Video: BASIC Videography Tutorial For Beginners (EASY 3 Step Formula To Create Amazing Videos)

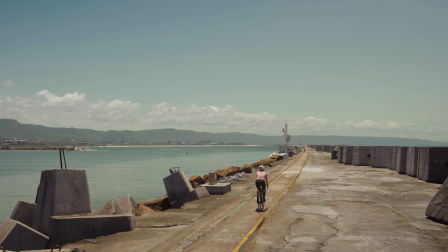8:12 You want them to hear birds chirping in the garden, the wind blowing in the distance,
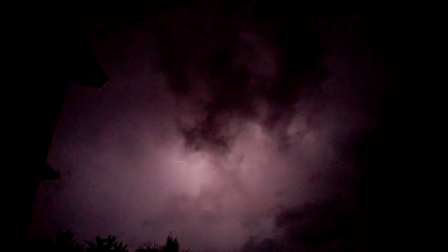8:17 the basketball bouncing against the court, and the thunder strike in the sky. We often incorporate voiceovers in our videos because through a voiceover,
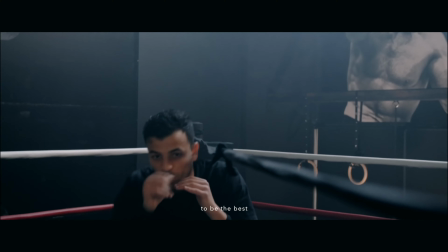8:26 we can quickly communicate the key message of the video through to our audience.
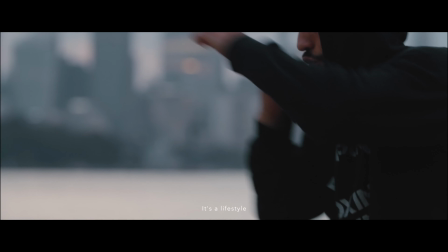8:31 Boxing is simply more than just fighting. It's a lifestyle. That's my way.
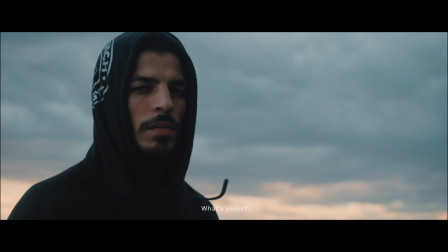8:41 what's yours and when it comes to voiceovers they're basically two different types number one is a script based voiceover where you have a script and you have someone reading the script out and number two is an interview
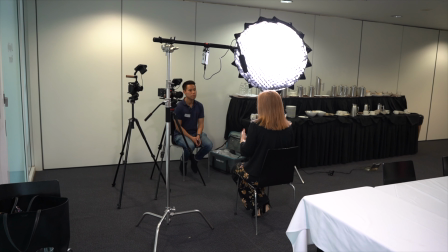8:56 based voiceover this is when you interview someone and you use what they say in the
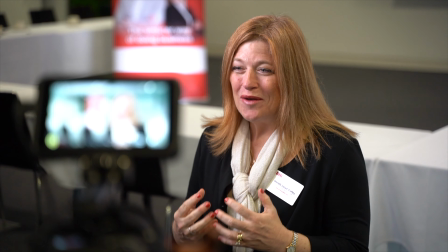9:01 interview as a voiceover in your video usually we find that this produce way more candid
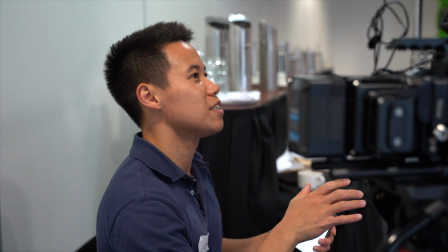9:06 response because you're actually sitting down and having a conversation with the person you're interviewing.
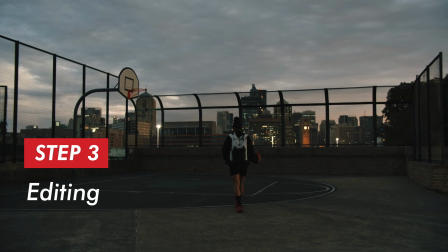9:12 Step three is to bring the story to life or also known as the editing stage. This is where we actually bring all the ingredients together, follow the recipe to cook up an amazing video. So if you do step one and step two properly which is to do your pre-production, learn how to get great footage and audio, step three should actually be your easiest because you just need to follow the recipe.
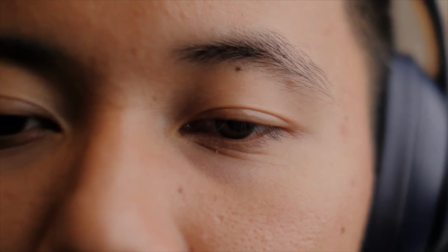9:34 As you're editing, remind yourself of these four questions. What is the key message or story that I want to get across?
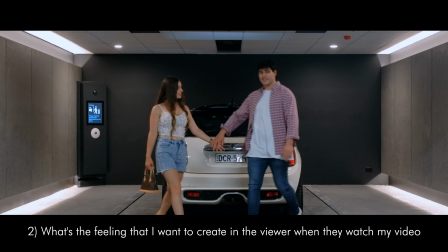9:41 What's the feeling that I want to create in the viewer when they watch my video? What sequence of shots do I need to put together to actually tell the story? And what audio do I need to add in there to complement the story? Once you've pieced together your story, the final part of the editing process is colour grading.
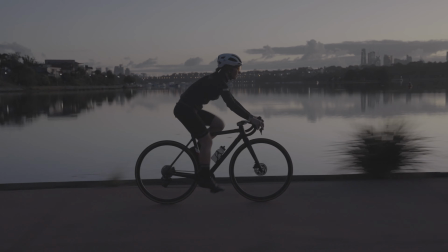9:58 This is like adding the garnishing and the finishing touches to your tasty dish. Color grading is what elevates your story by making the footage pleasing to the eye. Oftentimes as beginners we put way too much emphasis on this color grading process because we want to get the best looking image out of the camera and we completely neglect the story.
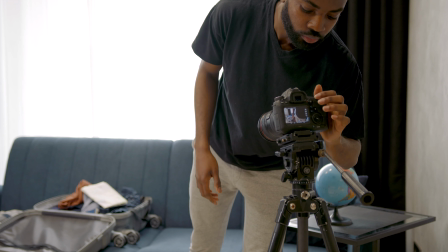10:17 But I'd say as a beginner try to focus on the story first. You can even just shoot in a standard profile and just do some light color correction. Once you learn how to tell great stories then you can go on to learn a bit of color grading but most beginners get it the wrong way around so that is the three-step formula that we use to create amazing videos every time instead of feeling overwhelmed and discouraged when you're watching amazing
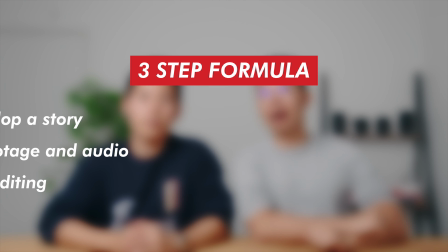10:40 videos on youtube you can feel inspired now and dissect them using the three-step formula think about what elements of this three step process that the person is doing really well is it storytelling is it the composition or is it the location.
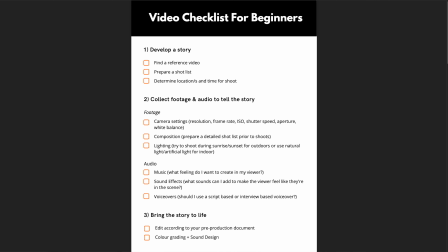10:56 Use the PDF checklist that we gave to find out what you need to improve on. Maybe you're still in the process of mastering your camera settings. Maybe you need to work on developing a more compelling story in your videos. Because the fact is, anyone including you can learn all these three steps. You just need to put in the time and effort to get it right. When it comes to learning any new skill, just always remember the 10,000 hour rule. The key to achieving mastery in any skill that you want to learn in life is to simply put in at least 10,000 hours of practice. If you give up before you even reach those 10,000 hours, you're never going to reach the point of mastery. You'll never learn the skill of being able to share meaningful stories to the world through video. But if you're still watching this video up to this point, I know you're not the type of person who's going to give up. You're the type of person who is just like us when we were complete beginners. You are the type of person who is hungry to learn. You're gonna take this three-step formula and you're gonna apply it and take your videos to the next level. Anyways, thank you so much for watching, guys. If you found this video helpful, make sure to give it a like and subscribe. Hit that notification bell button so you get notified every time we post a new video about filmmaking, self-development, and entrepreneurship.